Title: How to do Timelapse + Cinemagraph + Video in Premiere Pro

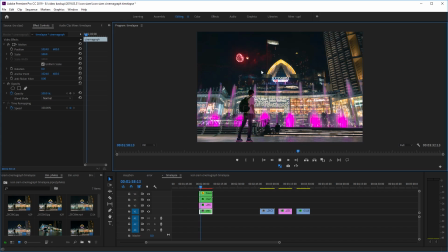0:12 Hi guys, today I thought we would have a quick look at how to make this kind of, I guess it's called Cinemagraph plus time-lapse kind of thing, I'm not very sure what it's called but basically it's just a combination of still pictures with moving parts and also you can kind of loop it seamlessly, quite seamlessly, so if you upload it to Instagram or something you just keep looping without kind of,
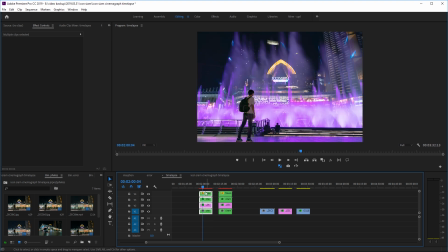0:32 you can't really see the seams, so basically if I make a copy of these layers and put it next to each other,
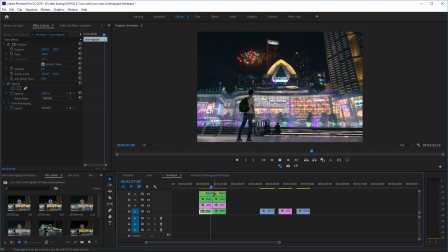0:38 so basically place to the end and then loop to the beginning again, you'll see that on the joints, it will be not too jarring. So just keep looping and looping. So let's have a quick look. So let's have a quick look at the ingredients we'll be using. The first thing is just a normal still picture with one of our friends standing in front of the department store.
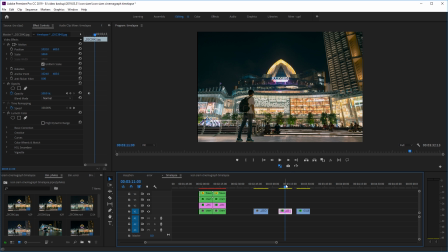0:57 We took this with the camera on the tripod. Then without moving the camera, we continue to take a series of time-lapse from exactly the same angle of the fountain show. So we have these two ingredients, the person, just a normal still shot, and also the timelapse of the fountain show.
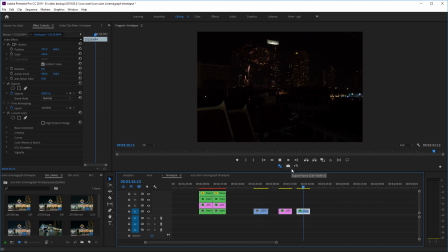1:14 Then the third thing we have is just this footage of some fireworks, because on the way back to the car park, someone just let off some fireworks, so I just recorded it and, well, might as well use it, I guess.
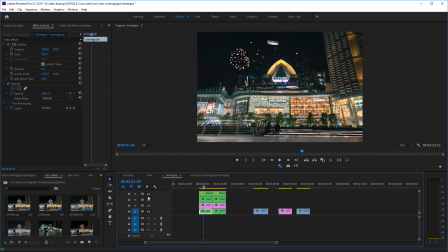1:24 And then we're going to be combining these layers into, well, if we have a look of them one by one, the bottom layer will be the timelapse as the background. The second layer will have our friend standing right here. And then the third layer will put in some lighting effects.
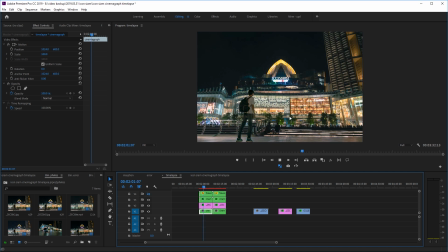1:40 So it looks a bit more realistic, like the light or the, yeah, basically the light and the color from the waterfall is hitting the person. So as you can see, without the lighting effect, it's just, it looks a bit less realistic because the person is just staying there completely static without any light, lighting changes or color changes.
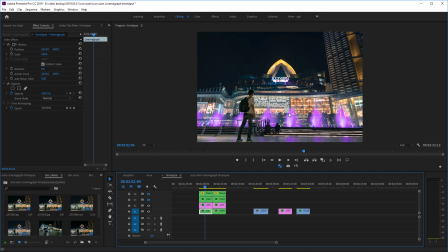1:57 Whereas in if he's really standing in the time lapse, you know, the colors from the light show and stuff will be hitting him. So that's the third layer we'll be putting in, just some effects. And the final layer is, well if you want you can just put in some firework I guess, which you don't really have to. But yeah, so let's have a quick look at how to do this.
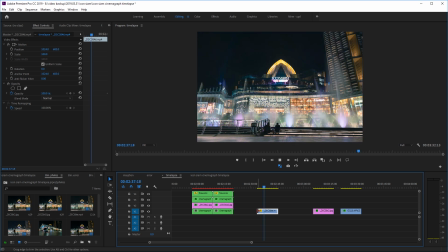2:16 The first thing I'm going to do is I'm going to loop the timelapse clip so that when it plays from the beginning to the end and starts at the beginning again, it'll be quite seamless. So the first thing I'm going to do is going to go to the beginning of the clip and then I'm going to move the player head 15 frames to the right.
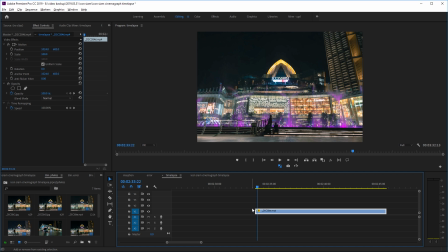2:31 So I just hold shift on my keyboard and then press the right arrow. One, two, three. That'll move it 15 frames. I'm just going to trim the beginning of the clip just like so. And now I'm going to make another copy of this clip. Just hold alternate on your keyboard or option if you're using Mac and then left click your mouse and you can just drag out another copy.
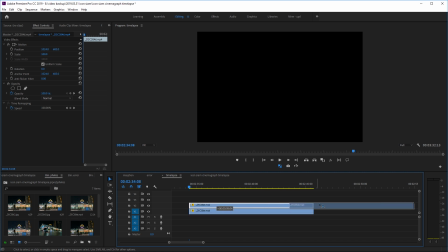2:51 And then what I'm going to do is place the second copy at the end of the first copy.
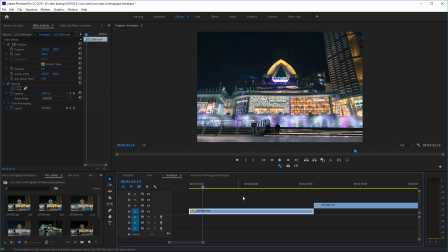2:55 So right now what's happening is basically this clip is basically playing to the end and then it's starting at the beginning again because this clip the beginning of this clip is basically the same as the beginning of this clip so basically it's looping right now so we're just going to see if when
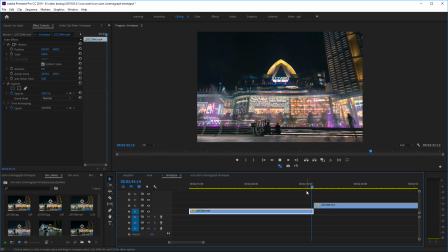3:09 it the first clip ends and it starts again if there's like a jump or if it's that too jarring uh with time lapse it's usually quite hard harder to spot but you can still see like there's a little bit of a jump there when this person comes in and it just suddenly disappears so now we're going to make this transition a bit more seamless.
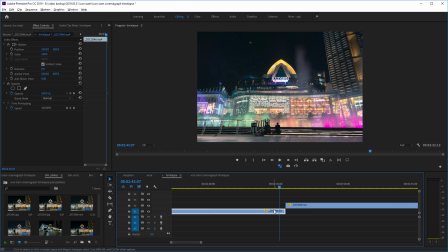3:28 What we're going to do is instead of having this hard jump where it just comes to the end of the first clip and then jumps straight back to the second clip, I'm just going to drag out the first 15 frames that I've trimmed off initially. And now what we're going to do is we're just going to fade the second clip in.
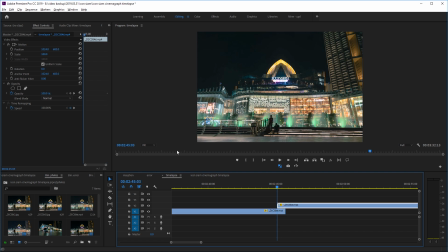3:43 So I'm just going to go to the beginning of the second clip and in the opacity, in the effects control panel, for the opacity, I'm just going to put it at zero, so it's going going to create a keyframe.
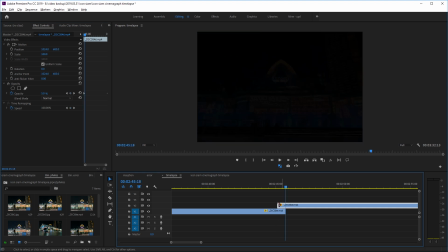3:54 And then at the end of the first clip, I'm going to put the opacity back to 100.
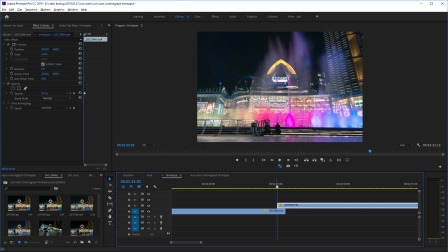4:00 So basically what's happening now is this second clip instead of before, it was just coming in 100% straight away. Now it's going to slowly fade from 100 just before the end until the beginning again.
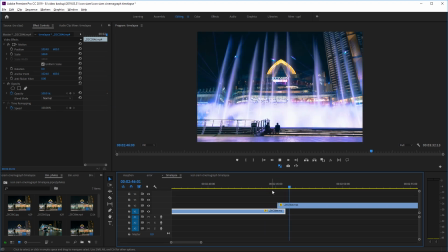4:12 Now let's have a quick look. So now the jump is kind of a bit less jarring.